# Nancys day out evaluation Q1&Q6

In terms of technology, the hardware and software we used in the process of constructing our media product were a camera and an
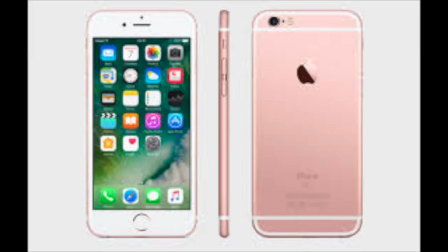0:13 iPhone 6s for the production of our film and the iMacs for our film's editing.
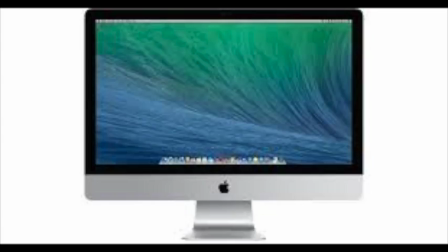0:18 We specifically used Final Cut Pro for editing.
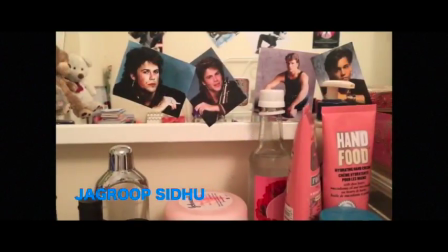0:21 As we didn't have access to a camera for the first week of filming, I decided to use my phone to start filming.
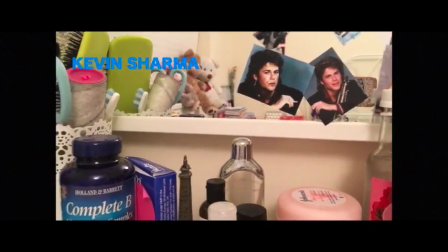0:27 I bought a mini tripod for my phone as it would shake if we had filmed by hand. This helped make the footage more smooth, especially while we panned.
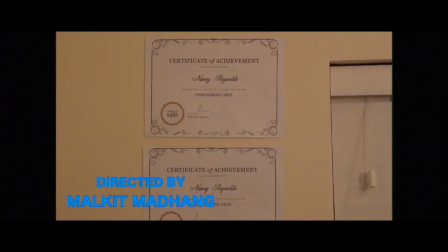0:35 We filmed the rest of the scenes with the camera. At first we experimented with different types of shots and going in and out of focus.
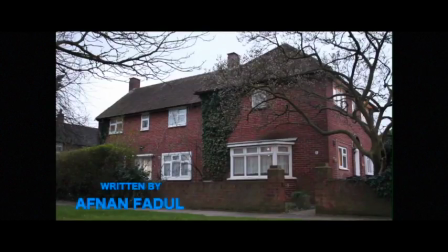0:43 We also used a tripod for every scene so the footage looks smooth and more professional.
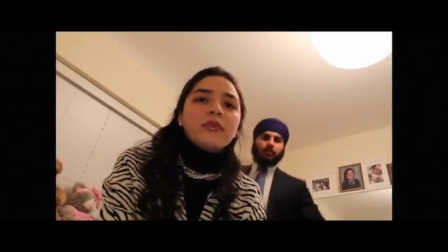0:48 We also found that the footage we recorded on the camera had much better quality. We used technology while editing our film.
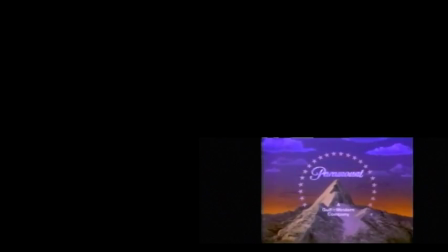0:57 We used Final Cut Pro. At first I put in a Paramount clip specifically from the 80s.
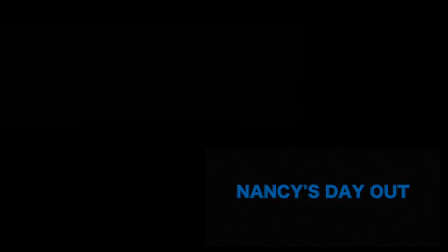1:03 I also added in blue text for the opening credits to give more of an 80s John Hughes effect,
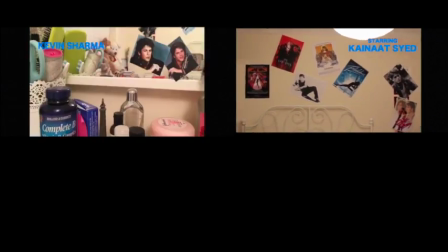1:09 and added in transitions called cross dissolves between the credits.
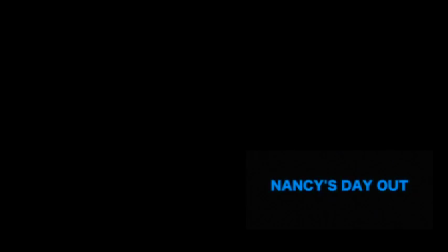1:13 I then put all the footage we had on the timeline in order, after which I cut out bits using a blade tool that we didn't need.
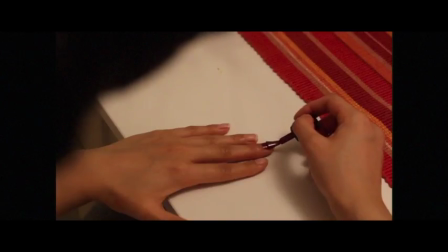1:21 I then put in fades or flares wherever it was needed, although as most of our opening was jump cuts, we didn't need as many transitions.
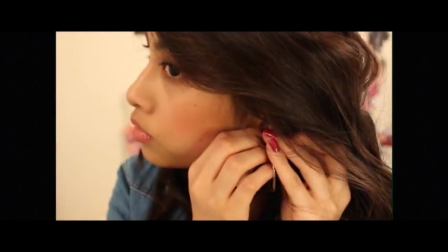1:30 Whilst editing the establishing shots and the jump cuts of Nancy getting ready, we first found soundtracks so that we could edit to the music.
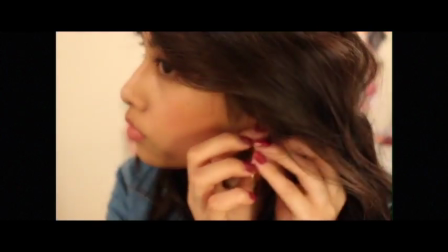I also used the S-curves to fade the music out so that it didn't stop suddenly and flowed.
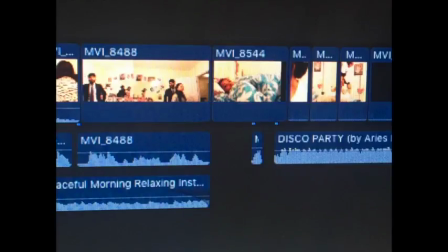1:51 I felt like the scenes didn't flow, and so I detached the audio for some clips and overlapped them over two scenes so it worked as a transition.
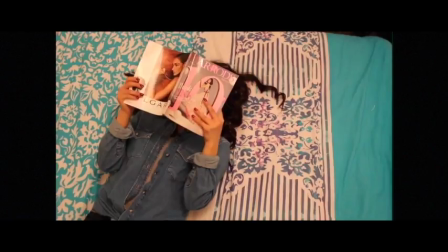2:00 During the final stages of editing, we done voiceovers to replace the missing audio from the conversation. I also detached some of the audios and bladed parts where you could hear ambient sound whilst no one was speaking, so it looked professional.
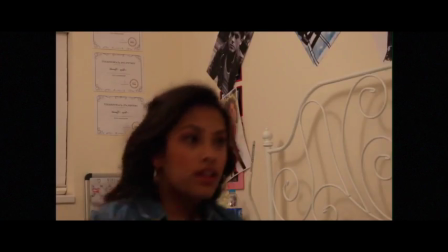2:14 We also added in a doorbell sound effect. Our media product is a film opening called Nancy's Day Out. A convention is a generally accepted way of doing something, and in terms of genre, this means certain things you'd expect to see in a film with a certain genre.
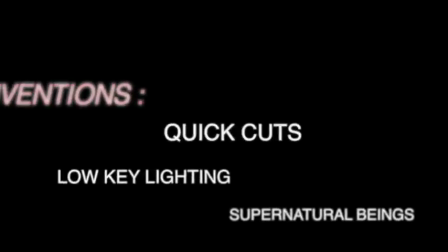2:33 For example, in a horror film, you would expect to see quick cuts, low-key lighting, and supernatural beings.
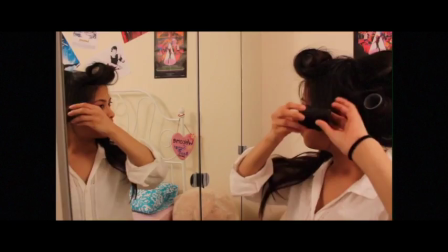2:39 The genre for a film is a teen drama.
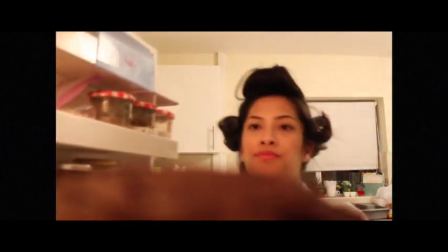2:42 Conventions of a teen drama are that they are usually about the journey of one character who is always a teenager, who usually experiences things similar to an average teen.
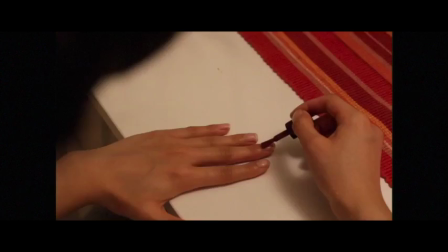2:51 They also have a dramatic storyline to move the audience emotionally.
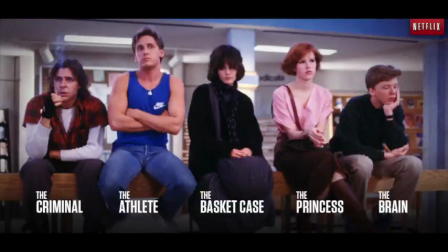2:55 Teen movies usually have stereotypes such as Miss Popular, the geek, the jock, the rebel, and the loner.
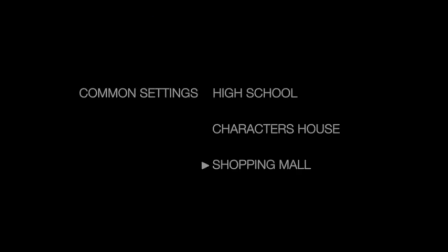3:02 Another thing teen dramas have in common are their settings, such as a high school, the character's house, or a shopping mall.
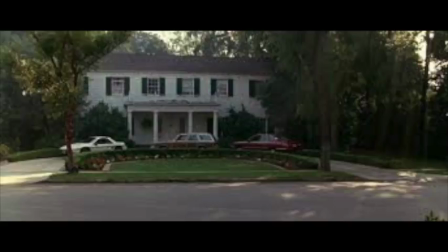3:10 In order to understand our genre better and how we can incorporate those genres into our own film,
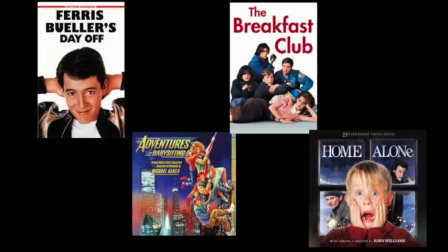3:16 we researched 4 different films, which were Ferris Bueller's Day Off, Adventures in Babysitting, Breakfast Club, and Home Alone.
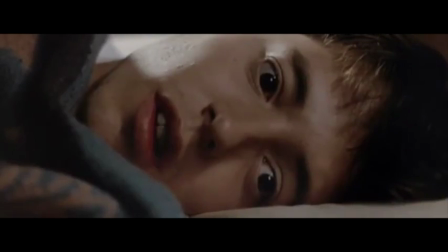3:24 We chose Ferris Bueller's Day Off as our first film to research, as the storyline for the film is very similar to ours.
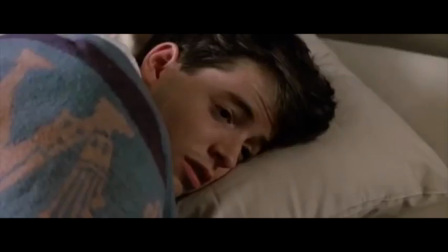3:31 Ferris Bueller's Day Off is about Ferris, the main character, who fakes his sickness in order to take the day off school and goes out with his friends and girlfriend,
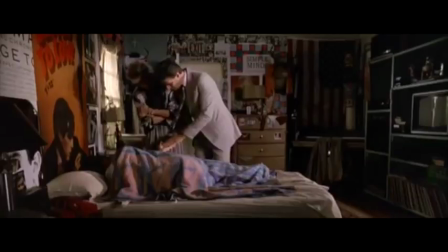3:40 whereas our film is about Nancy, who also tries to fake her sickness to take the day off school and goes out with her friends.
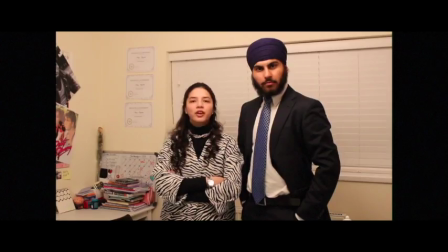3:48 After watching Ferris Bueller's Day Off, we also decided to include a conversation between Nancy and her parents and her brother.
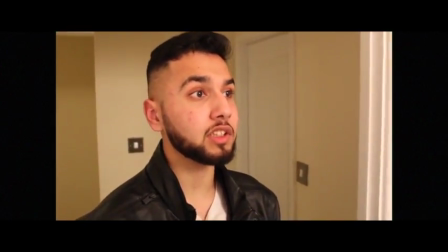3:55 In our opening scene,
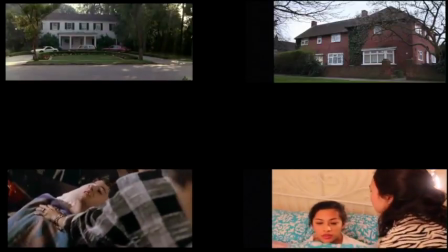3:57 we watched the Ferris Bueller's Day Off opening scene and took pictures of some of the shots and angles we could use in our opening scene, such as high angle shots,
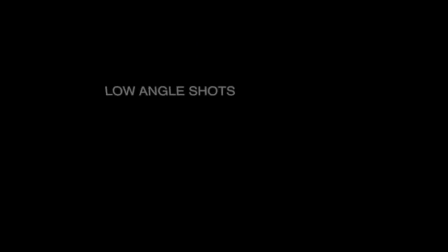4:06 low angle shots, and close-up shots.
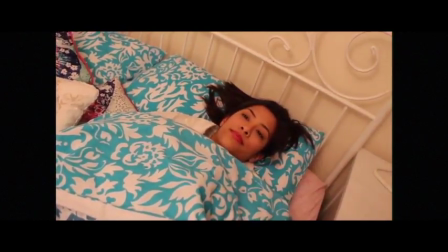4:08 The high angle and low angle shots were mostly used during the conversation, most of which were either point of view shots or over the shoulder shots,
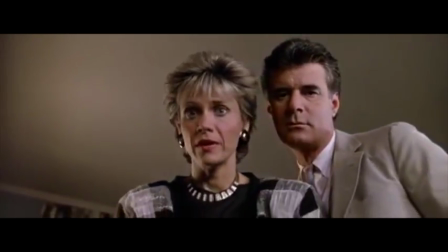4:16 as Ferris was laying down and he was looking up at his parents while they were looking down at him.
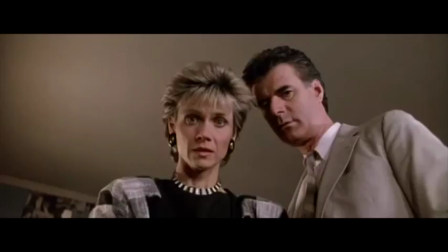4:22 Another explanation could also be to emphasize the idea that Ferris was supposedly weak and ill in comparison to his parents,
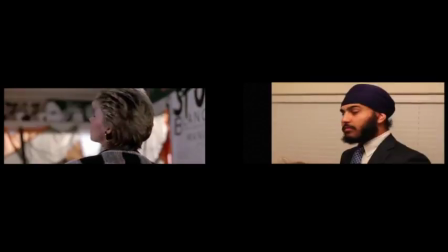4:30 whereas the close-up shots were used either to introduce a character, such as Ferris's sister,
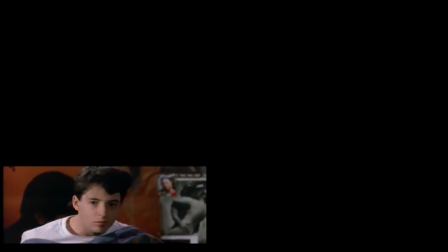4:36 or to emphasize on expressions. The other 2 films we researched were Breakfast Club and Home Alone.
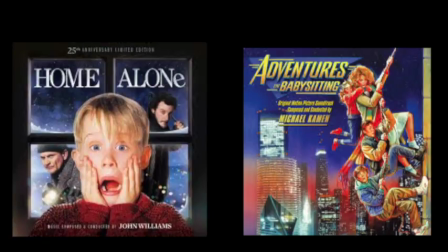4:43 We watched The Breakfast Club to help us with the kind of costume teens wore in the 80s, and these 2 films also helped us with the way in which characters communicated in films from the 80s,
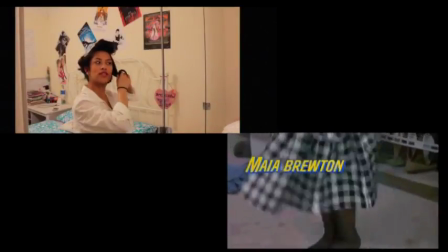4:54 and so helped us with our script. We also wanted to record a montage of shots of Nancy getting ready to go out,
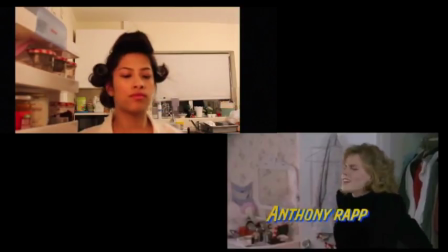5:01 and so we did the same thing with the Adventures of a Babysitter's opening scene.
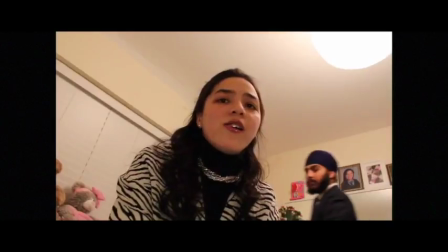5:07 In terms of costume, we found that for adults it wasn't much different, as they dressed smartly.
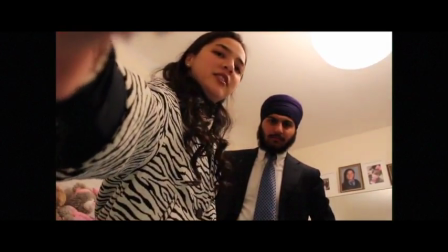5:12 So we dressed Nancy's dad in a suit and a bright tie,
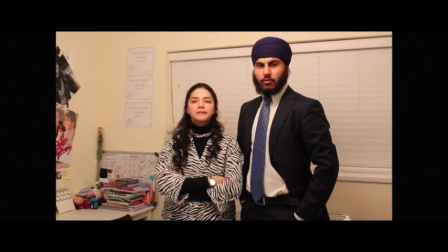5:16 whereas we dressed Nancy's mum in a black and white patterned loose jacket, and I also curled her hair.
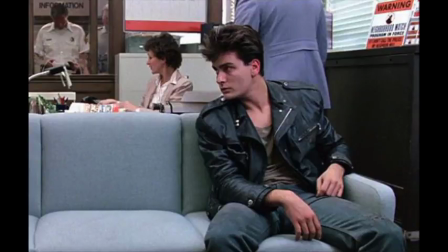5:22 In terms of boys, they either wore leather jackets and black trousers or jeans and a varsity jacket.
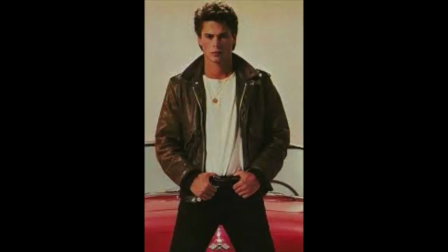5:30 Teens wore white socks and white trainers.
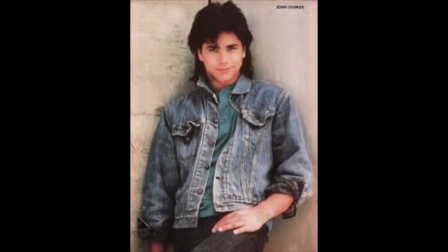5:33 I found it hard to find Nancy's costume, and so I also researched on Google for outfits teens wore,
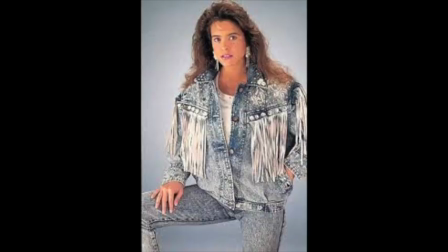5:40 especially girls in the 80s, as well as their hair and makeup, and found that denim was also in fashion then.
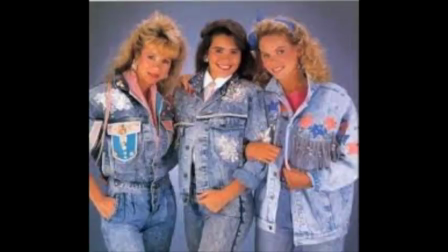5:47 This made it easier to put a costume together, as denim is still in fashion.
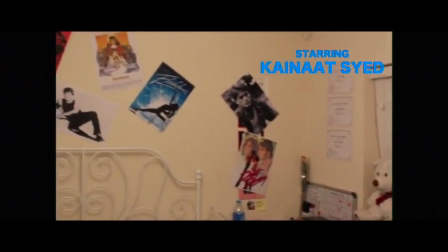5:52 We also took establishing shots of the room to emphasize the 80s theme by showing the props we used,
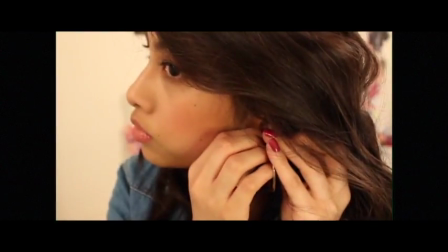5:59 such as the posters, teddy bears, and certificates. I combined all the research, creating Nancy's costume as a plain top,
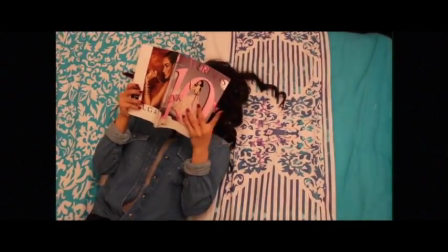6:08 a denim jacket and jeans, white socks and white Converses, and of course big hair, as that was what 80s was known for,
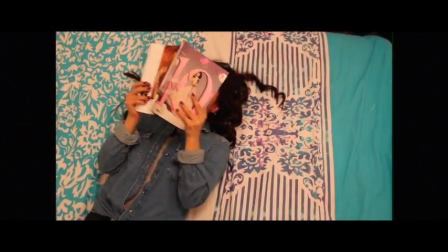6:15 as well as colourful clothing and makeup.
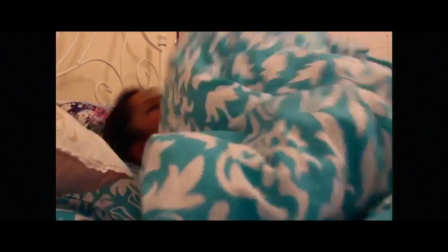6:17 Overall, our film fits into the teen drama genre, as our story is about a normal girl taking the day off by persuading her parents that she is unwell.
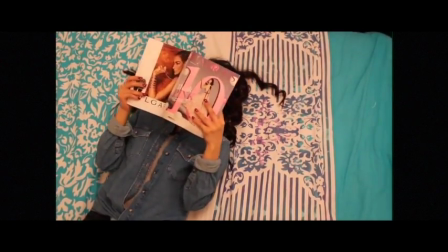6:26 This is a quite realistic storyline, and many teens can relate to this.